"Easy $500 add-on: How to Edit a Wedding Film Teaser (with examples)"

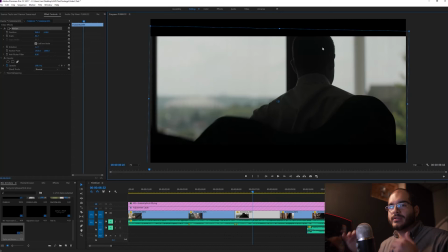989s
So it isn't actual bars just overlaid. This is just for me being able to frame my shot.
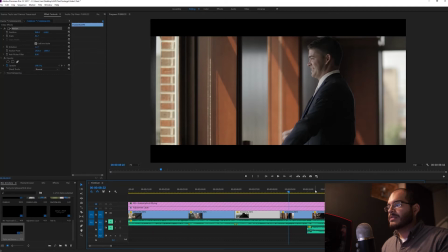997s
Next, this is just a little sequence of him getting ready. Really cool.
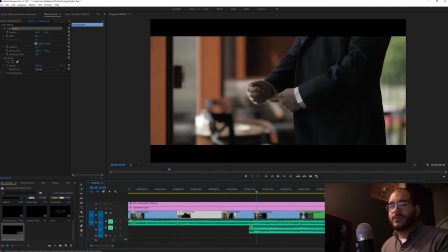1002s
I was shooting on the Canon 85 1.2 with the speed booster. Man, that thing is amazing. I just love this image. It's amazing.
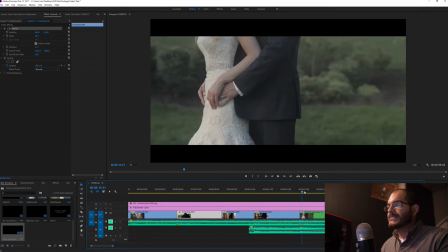1015s
So yeah, that's awesome.
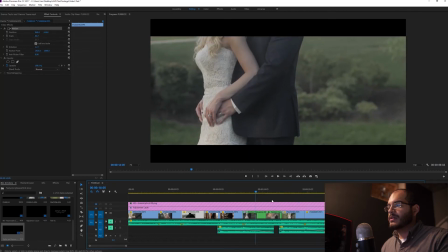1019s
So once that's done, we cut to another slow motion sequence just of them,
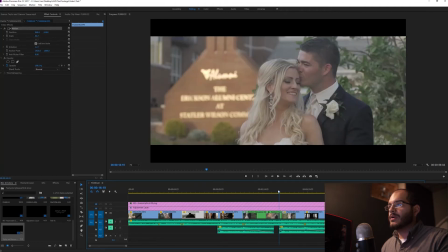1026s
holding each other. And I wanted to show the Alumni Center in the background. It's kind of blurred out, but again, I guess kind of like a little tease, but we'll see it more in the
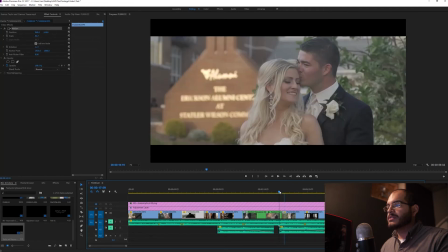1040s
actual film, the final film. And this little sequence, I wanted to keep it consistent, him behind her.
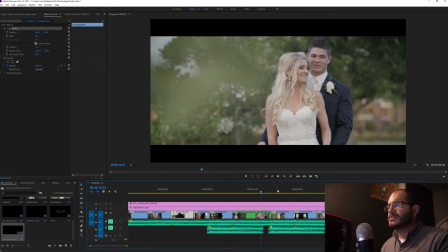1048s
And, this was actually, I think this was, we asked them to kiss a couple times,
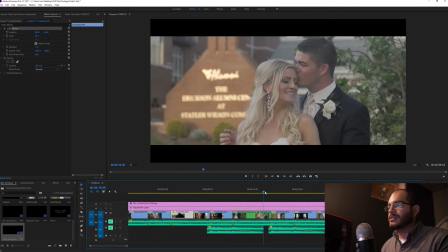1054s
but it actually fit together nicely where he kissed her here and then let go here.
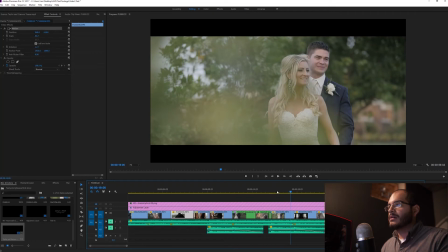1060s
I'm pretty sure that's 2 separate times. So, but it worked out great, and the beauty of editing, right? And again, I think this is on the 85. This is shot on the GH4, I believe. That was the angle. That was my wife shooting this angle. I was on this one.
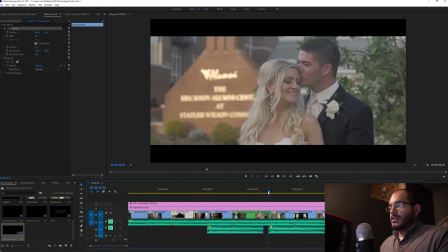1076s
A little bit of the bride getting ready.
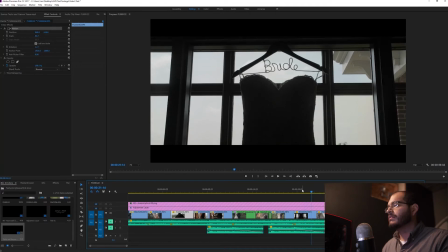1083s
Nothing fancy here. Oh, actually, I'll come to it here in a second. Bride getting ready.
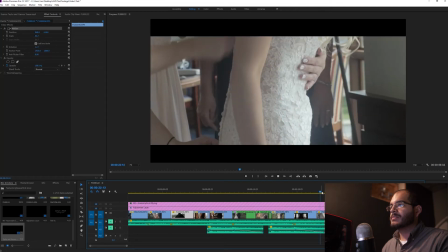1090s
Thought it'd be good to show her smiling, laughing, great, having a good time.
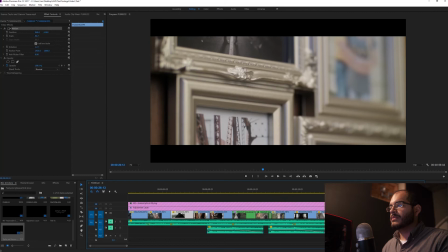1097s
And this right here, just a couple extra shots, something that makes them unique.
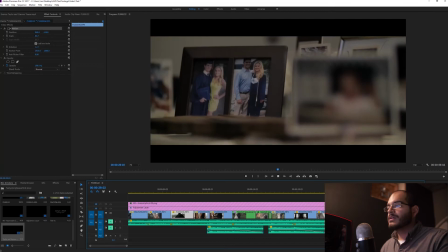1102s
And what's more unique than pictures of them? So just did that.
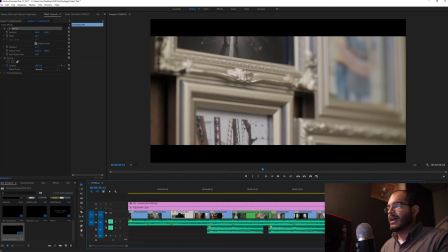1108s
And you'll see here, I had to nest this sequence.
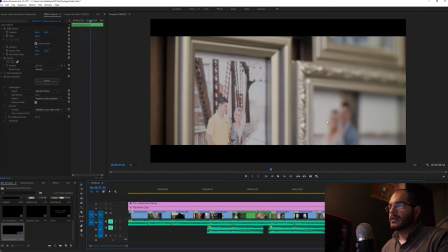1112s
And the reason being is I had to apply warp stabilizer to this shot, as you can see here. So smoothness at 10%, position scale, rotation, preserve scale. I don't want it like warping everywhere. That's super annoying to me and doesn't look really professional.
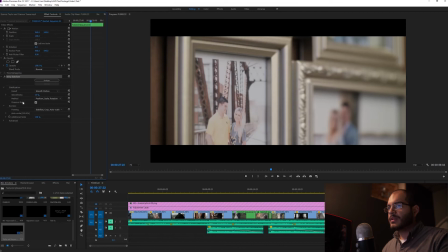1131s
So I keep that down. But the reason I had to nest it is because this shot was shot in 4K, and my timeline is in 1080p. So Premiere won't let you stabilize a
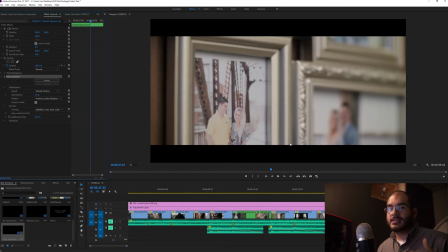1151s
4K shot on a 1080p timeline, so you have to nest it. It tricks Premiere into thinking that now that clip is a 1080p shot, and then you apply warp stabilizer. That's how you go around that little, that's a workaround for the warp stabilizer.
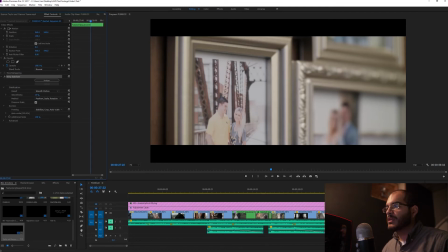1170s
Little fun tip to share. Here, really cool shot.
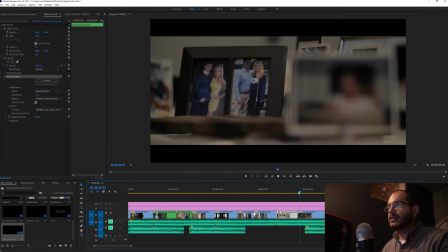1175s
This was actually done. So as you can see, a nail focus. That was not manual focus, believe it or not. This was on the GH5. It has a zoom transition, focus transition, and I
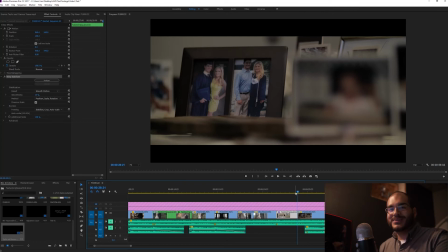1194s
kid you not, I seriously thought I would never ever use that feature, because I was like, that's gonna take forever, blah blah blah. Thankfully, this shot was actually taken at the very end of the day. Everybody was on the dance floor.
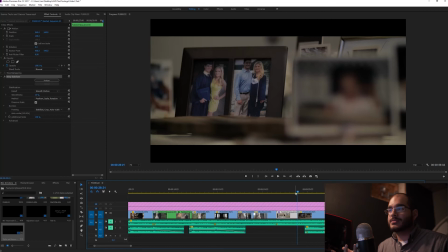1208s
I walk out and I see this table of pictures, and I was like, man, this is really cool. And I was like, I want to test out this feature. So I went ahead, set up the shot. The first position was on this picture frame, and then I let it go.
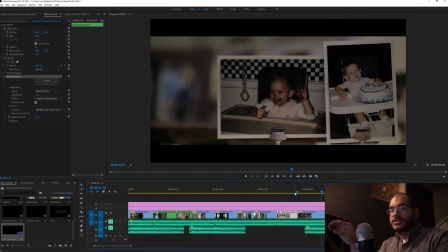1223s
The second position was on their kid pictures, and I thought it was going to be like a really cool little sequence.